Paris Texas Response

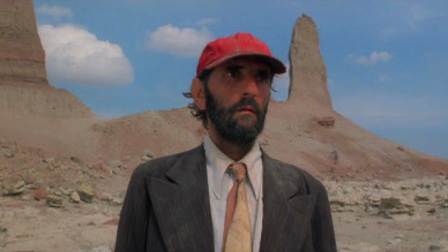0:00 The use of red, white, and blue in Paris, Texas is impossible to miss. It is so apparent and it appears in almost every scene in the movie.
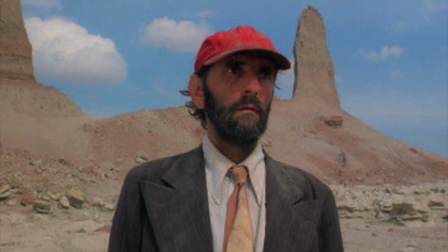0:08 It even appears in the opening shot of the movie.
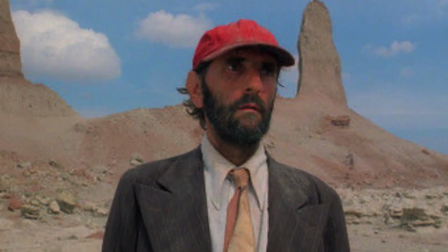0:10 The movie's opening is extremely beautiful and vast and it helps to show how lost and confused the main character is because why else would someone be wondering in the middle of nowhere.
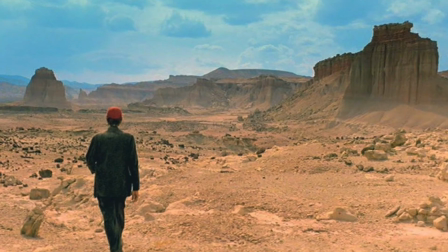0:19 It opens the movie with a lot of intrigue and questions and I think that is the best way to open a movie.
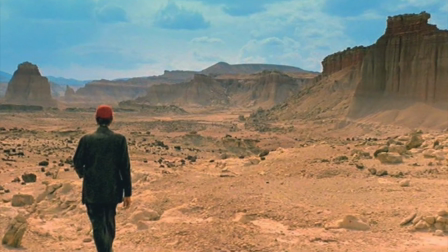0:24 I also think the use of wide shots in the introduction is very useful because it literally shows you all the possibilities you have in the movie to come.
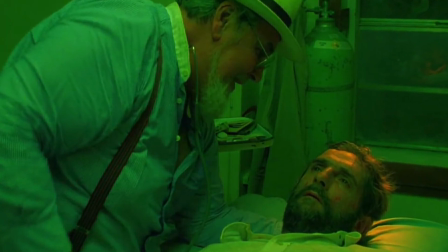0:32 When Travis finally meets some sort of civilization it shows a lot of green which I think is only
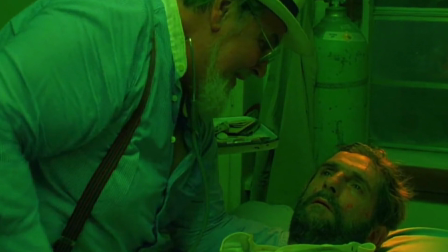0:38 used in the film to express an unsettling feeling a feeling of disconnection or of uneasiness.
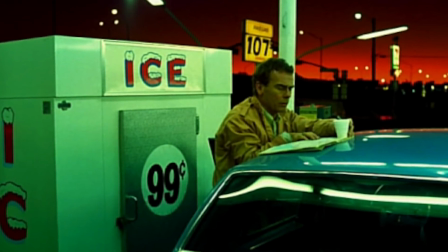0:44 I think the director uses the use of green to express that something is wrong or broken in the scene.
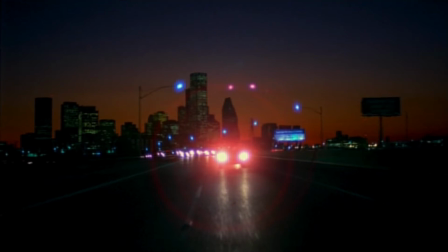0:50 Green is also used in the hotel and at night when they are driving on the highway. It all has its own unsettling mood and I think it helps to convey that.
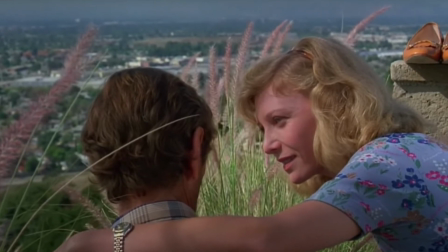0:58 I think red white and blue represents the perfect family that Travis and all the characters in the movie want and honestly it represents what the audience wants too.
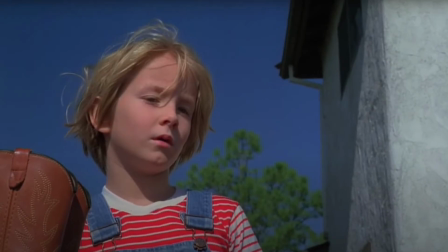1:06 It represents the hope. It represents the good things in the movie when red white and blue all appear together.
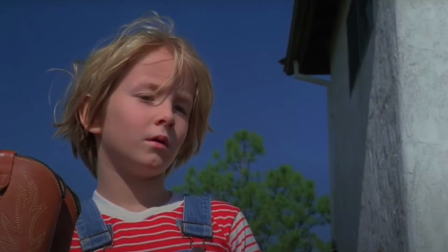1:11 For example oftentimes even the characters appear in all red white and blue.
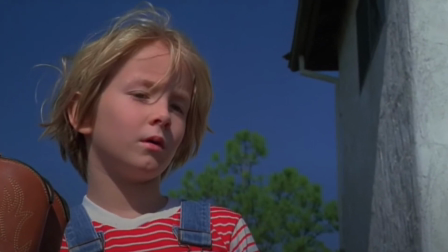1:17 For example the sun in this scene. Mirrors are used almost the entire final scene of the movie.
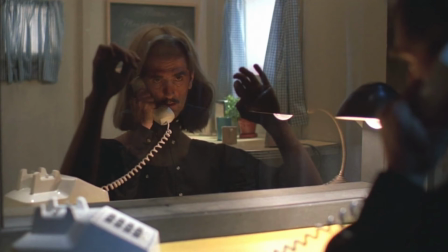1:23 When Travis is talking to his lost wife she can only see her reflection for the entire scene until the end when Travis tells her to turn off her light and he turns on his.
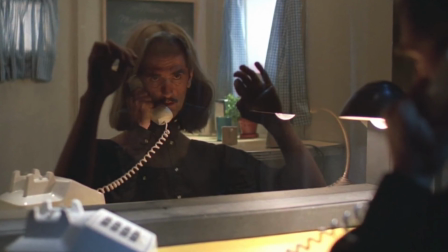1:33 It shows his face to her but doesn't show him her face.
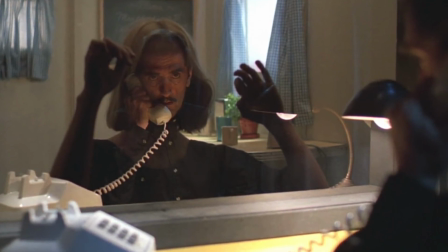1:37 I think an interesting fact is the idea that they never can see each other at the same time which is really melancholy.
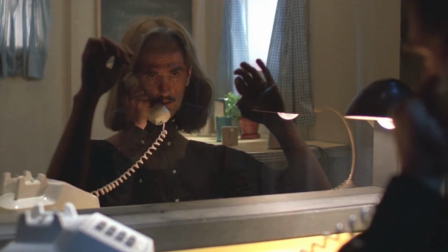1:44 It shows that they aren't on the same page.
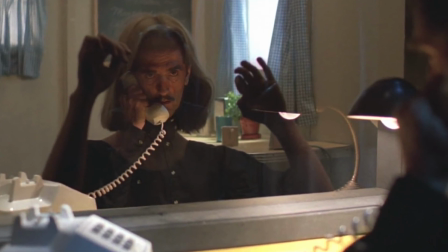1:46 It shows they are still lost and when Travis walks away from the light it shows that he is truly not coming back and it's a great closing to the movie.
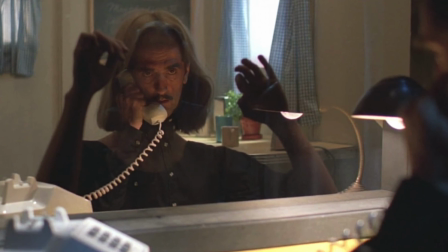1:54 However, it also shows that Travis did what he needed to do and
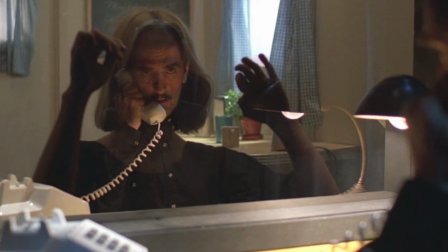2:00 he completed his mission which was to find his wife and bring his son and his wife together.